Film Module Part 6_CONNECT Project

Okay, so we discussed the shot sizes. We talked also about camera angles.
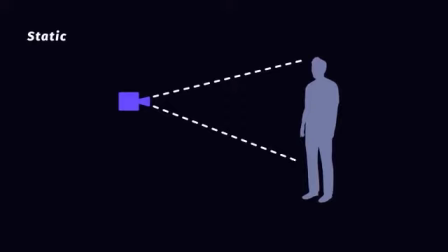17s
Now it's time to talk about camera movements. So the camera can be fixed on a tripod or mobile.
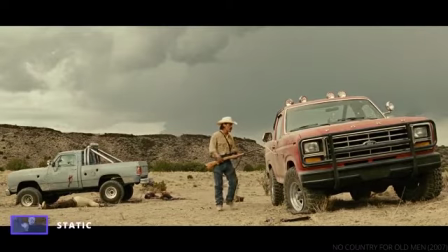24s
Why would we choose a static camera?
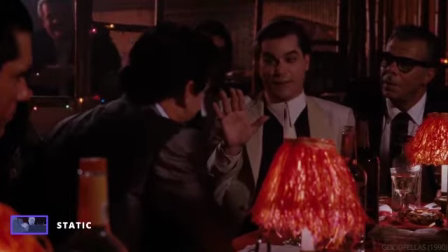29s
To present things in a neutral manner, to get an overall perspective on things. You can have a static camera in every shot size, so no matter how wide or how close you shoot. But the camera can also be moving. The first movement that I want to discuss with you is the panning.
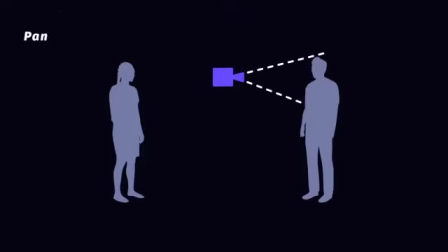57s
Panning is where the camera is placed on a tripod at a fixed point. You don't move this point, but you can move the camera on this tripod from left to right, from right to left. Yes. This kind of camera movement has a descriptive role. Yes, like presenting a location, a scenery, following a car passing by. It can follow a movement. Yes, the panning can be fast or slow, almost unnoticeable.
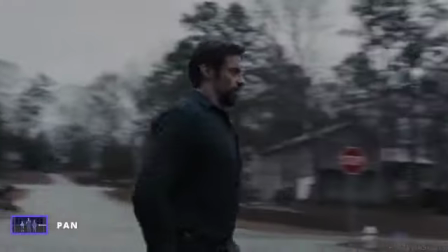89s
You get the impression of
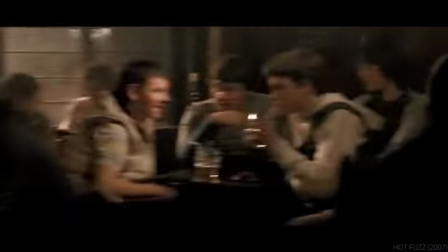93s
seeing what the character is seeing, of moving along with the character. Of course, the panning has also a comic role. If you switch from one thing to the other, it is a dynamic camera movement. If you have faster pans, so it really adds some dynamism to your action. The next camera movement is the tilt. Here you have a vertical modification of the camera,
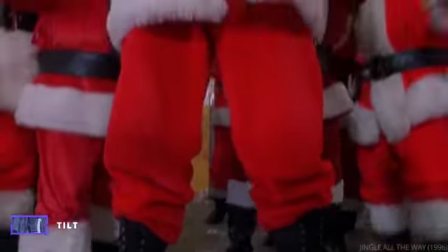125s
below up above or from up above to below.
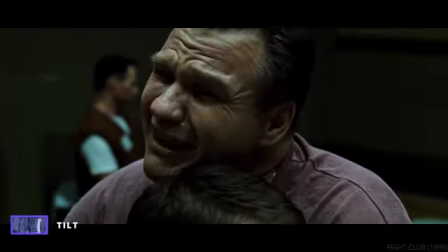129s
Yes, it serves also as discovering new elements,
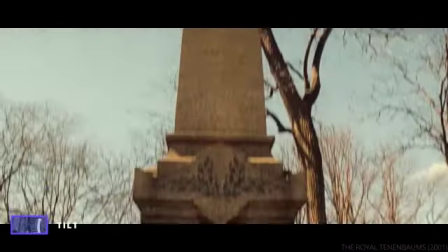135s
presenting details, reactions, a scenery.
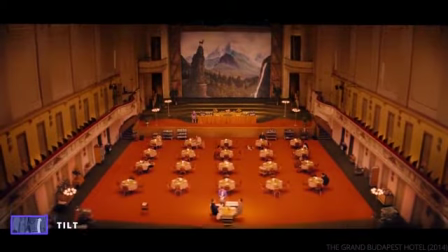141s
Yes, it's like you were moving your head upwards or downwards.
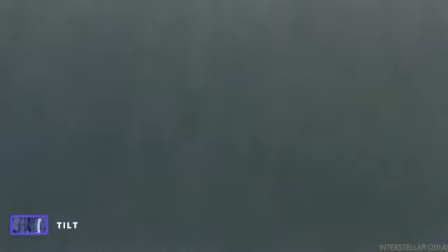149s
So panning and tilt are when the camera is on a tripod fixed. Further, I want to discuss with you the zoom. The zoom is an optical movement. Yes, we're used to zooming on mobile phones. Yes, we drag with the fingers and we zoom, but it's a rather unnatural movement because we cannot do this movement biologically. Yes, the zoom can be of two forms, zooming in and zoom out. Let's take a look at some examples.
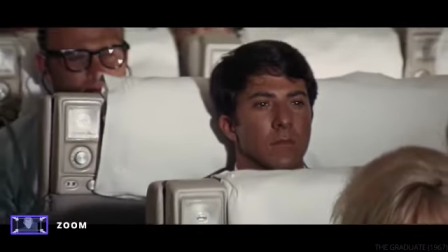182s
Yes, so the camera is again fixed and only the lenses, the optical lenses do this kind of movement.
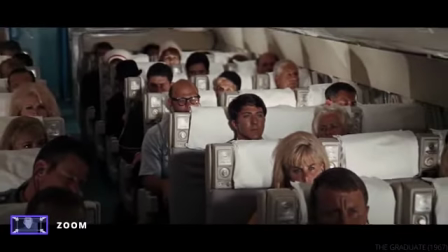190s
It's kind of old-fashioned too.
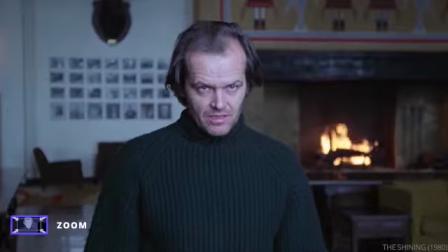192s
I mean, current movies don't use this movement very often.
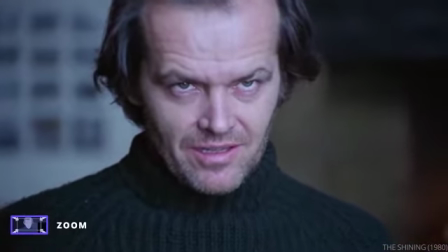199s
In commercials, you can have a little zoom. You can come closer to the object, to the subject, faster.
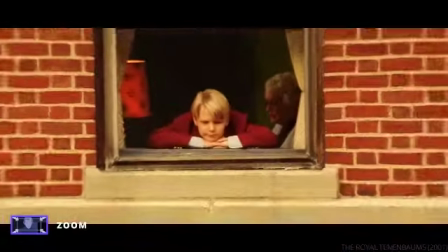207s
Yes, you can see here.
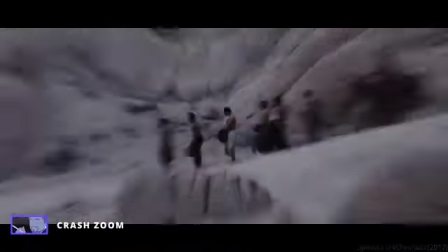209s
We can also have examples of quick zooms that add again a more dynamic sense of the action. But my advice is to avoid, not to avoid, but not to rely so often on zooms. It's a rather unnatural, most of the time also disturbing movement. Let's look at the camera dolly. What is a dolly movement? It's when the camera isn't stationary, yes, and moves its station point thanks to a setup of metal rails on which there is a wheeled cart.